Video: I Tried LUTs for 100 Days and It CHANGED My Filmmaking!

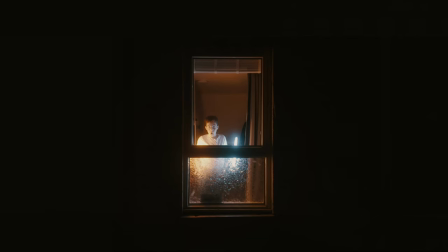(0:00)
Over the past year I've been using a thing called LUTs, which stands for lookup tables. Join me as I find out if LUTs really are the game changer that everyone says they are. Colour grading can change the audience's perception of the film by influencing their emotions and changing the mood of the scene.
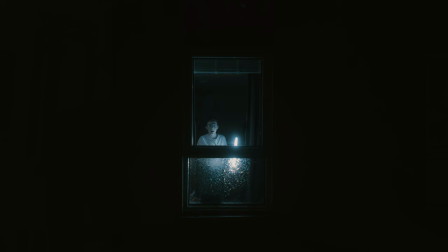(0:15)
For example, the use of blue tones can make a calm and introspective atmosphere, leading the viewers into a reflective state of mind. Whereas orange and warm colours create a cosy, social and positive feeling.
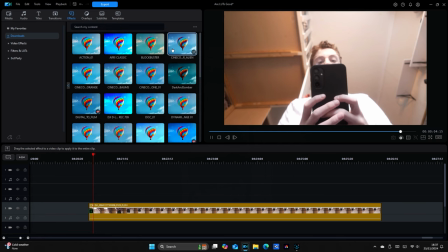(0:27)
LUTs are a kind of colour filter which is used to alter the colours in your shot. You should only apply LUTs to footage that is recorded in a flat colour profile.
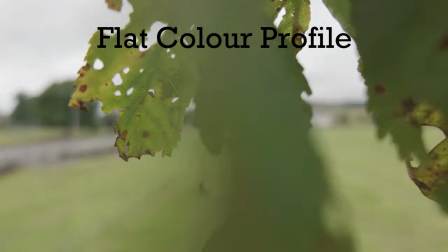(0:37)
Flat colour profiles slightly reduce the contrast and saturation to retain more detail,
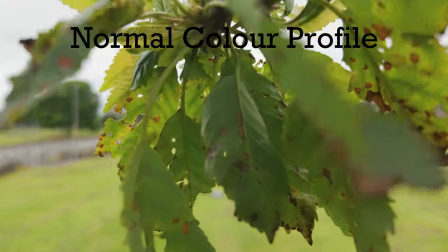(0:43)
which means that with this extra information you can drag and drop those LUTs to enhance your story. Manually colour grading can be a long and difficult process. Trying to get the perfect style and look is extremely difficult, especially if you're a beginner.
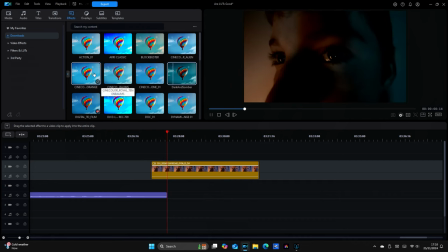(1:00)
That's why you should use LUTs. They do all the work for you. Most LUTs are carefully designed and mastered by professional colourists. So, save yourself some time and get yourself some LUTs. This video is not sponsored, but I would like to share where I get my LUTs from for my film.
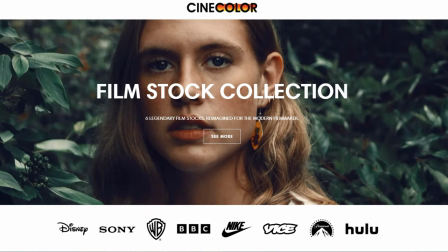(1:16)
I go to CineColor. They have hundreds of LUTs for all cameras. I've tried all over free ones and even those are incredible.
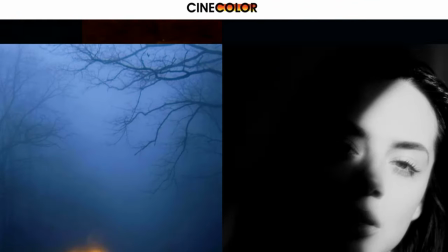(1:24)
Some are specifically made to look like famous films such as Joker and Stranger Things. This means that if your film is based off of or inspired by another film, then you can enhance your story and make it more obvious.
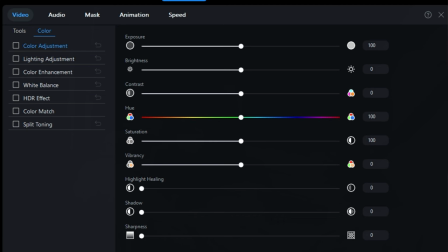(1:37)
LUTs make adjustments to gamma, contrast, saturation, luminance and hue.
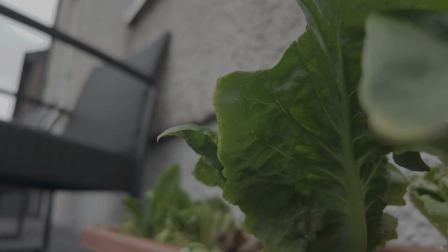(1:42)
Essentially taking the original sets of colours and changing them into a new set of colours.
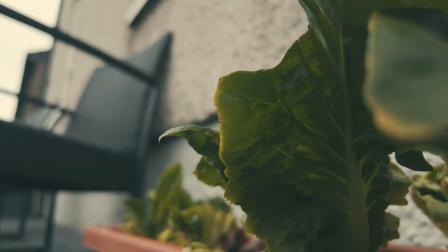(1:47)
And they do so completely automatically. Simply put, Lux are a powerful tool you can use to elevate your colour correction and colour grading work.